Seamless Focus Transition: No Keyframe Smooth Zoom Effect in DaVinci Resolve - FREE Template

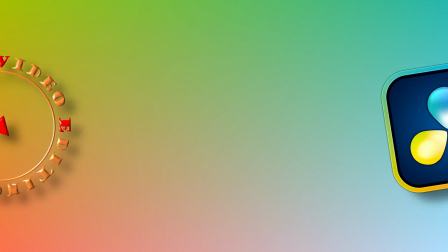(0:00)
Hi there, and welcome back to my channel.
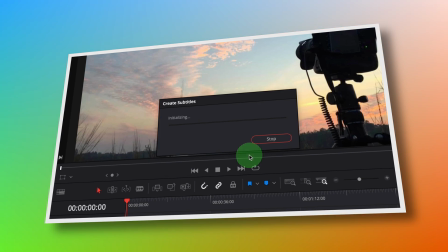(0:04)
Oftentimes, when creating tutorial videos, I've found myself needing to shift focus and seamlessly zoom in on different elements.
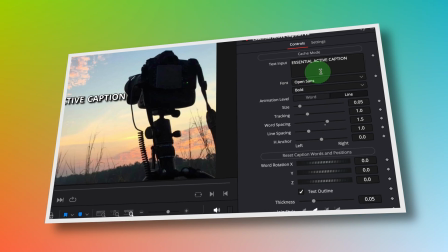(0:13)
While achieving these effects with keyframes is not overly complex, it can be quite time-consuming,
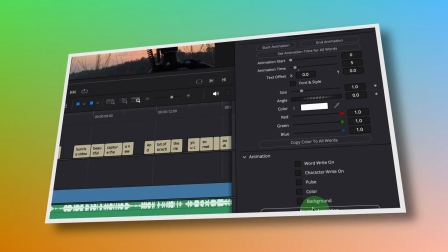(0:19)
not to mention the challenge of ensuring smooth transitions between the different zoom levels.
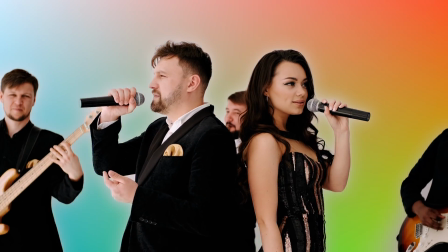(0:26)
But today, I'm going to introduce you to a smooth zoom effect template,
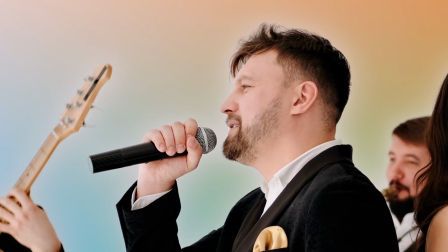(0:30)
which simplifies the entire process of making seamless zooming effects without the need for tedious keyframing.
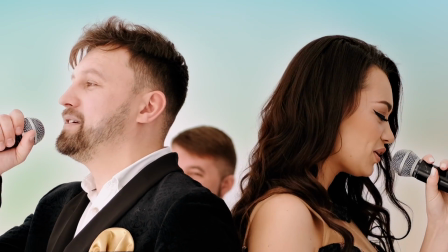(0:36)
In just a few clicks, you can create the zoom in and zoom out effects and draw your viewer's attention to specific parts or objects within your scene.
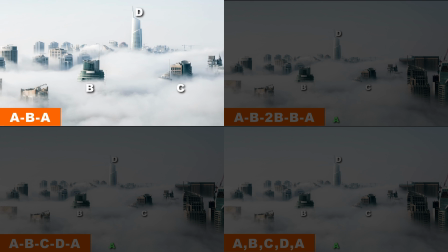(0:48)
There are four common scenarios for focus transitions, as we saw in the preview earlier.
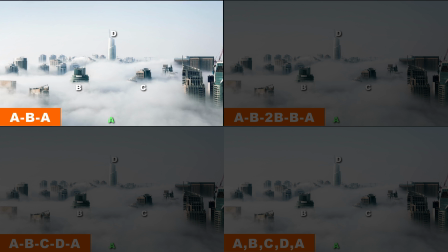(0:53)
The first one is a simple zoom in and zoom out.
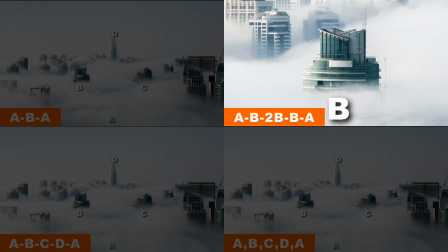(0:59)
The second one starts with a zoom in, shifts to another focus, back to the first zoom in, and returns to the original at the end.
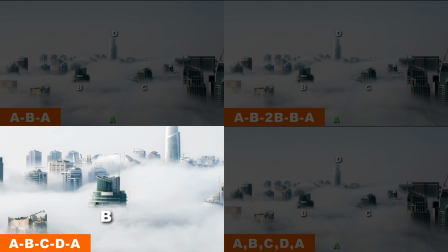(1:08)
The third one is a series of transitions chained up, and back to the original image when we conclude the scene.
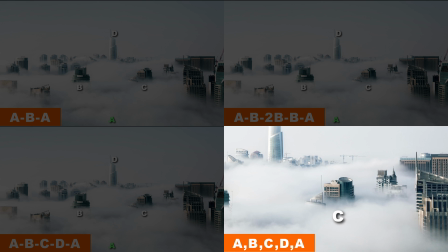(1:17)
Lastly, we have a scenario that simply zooms and shifts the frame without animation.
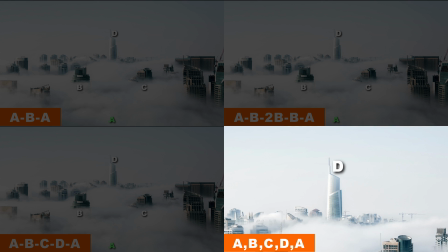(1:23)
This can be effective in certain contexts, with a clean and direct visual impact.
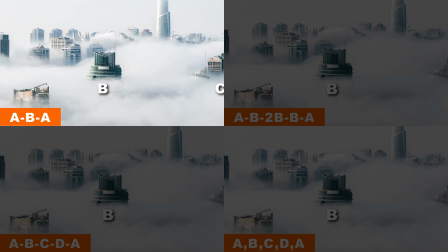(1:30)
Now, let's see how the smooth zoom template simplifies the process and make it truly enjoyable.
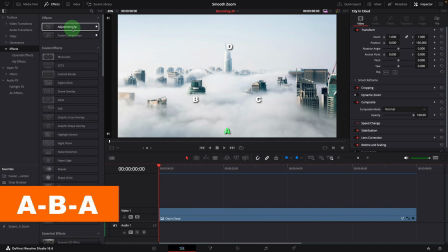(1:37)
To create the simple zoom in and out effect, add an adjustment clip to the track above the image.
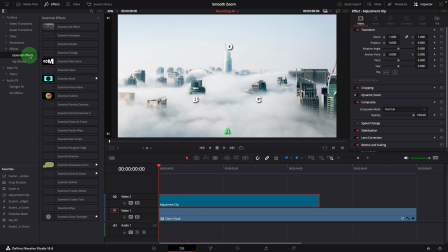(1:44)
Drag and drop the smooth effect onto the adjustment clip.
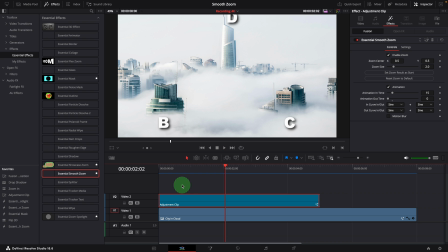(1:50)
Right away, a zooming effect is created at the beginning of the clip. It zooms into the center and doubles the image size by default.
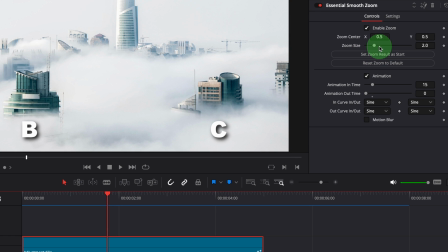(2:00)
We can go to the inspector, change the zoom center parameter and zoom size.
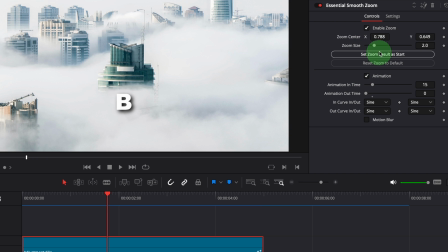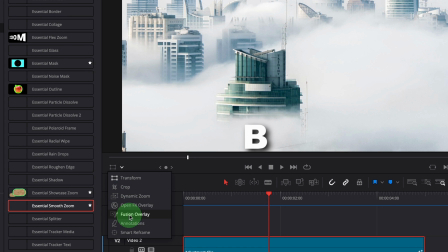(2:11)
Or enable the fusion overlay and adjust the zoom center directly in the viewer.
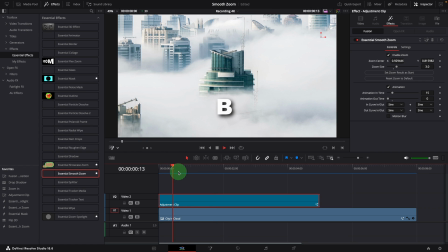(2:20)
Okay, this is good. To smoothly transition back to the original view at the end of the clip, set the animation out time to a value greater than 0.
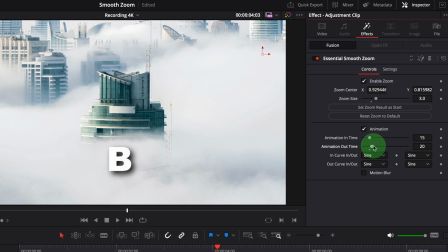(2:31)
Let's set it to 15 frames, the same as the animation in time.
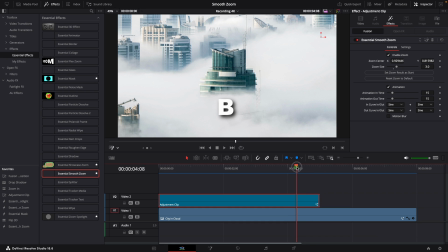(2:36)
This automatically creates a smooth zoom out animation, back to original from the enlarged view.
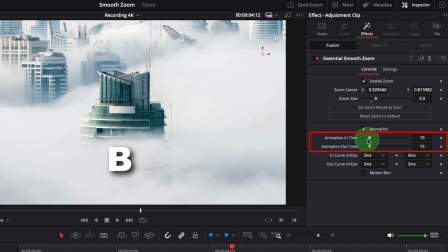(2:46)
When the animation is enabled, these animation time settings control how long each animation runs.
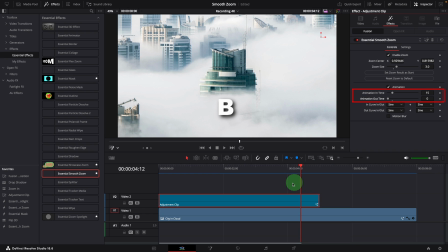(2:53)
If the time is set to 0, the animation will be disabled.
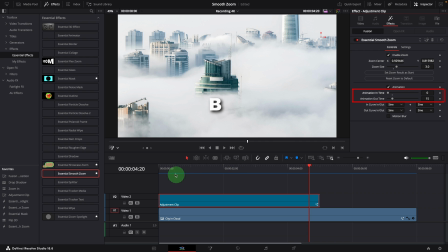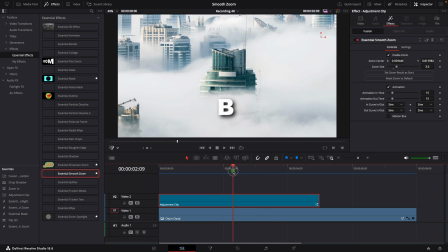(3:03)
When changing the zoom size and center point, make sure the playhead is not in the middle of the animation,
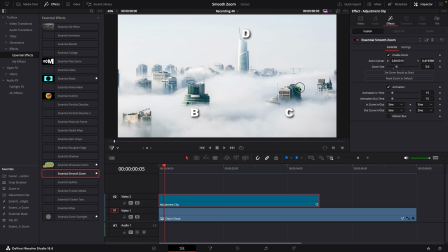(3:10)
otherwise the changes made will not reflect the final result.
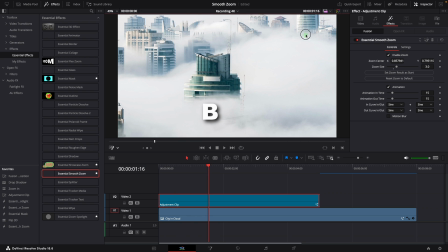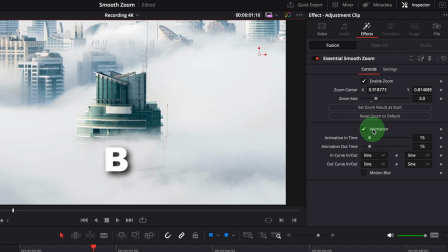(3:19)
We can also disable both animations together by unchecking this option.
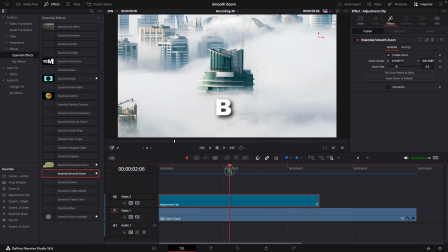(3:25)
In this mode, the zoomed view is always displayed, regardless of the playhead position. Any changes to the zoom settings instantly reflect the zoomed result. If the animation is running too fast or feels jumpy, we can increase the animation time,
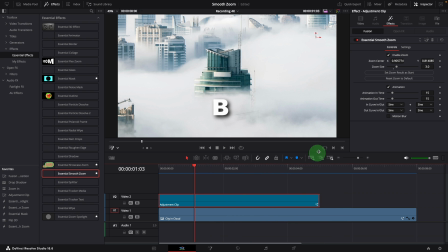(3:46)
for example 25 frames. Now it runs longer and smoother. To have a more natural look, we can enable the motion blur.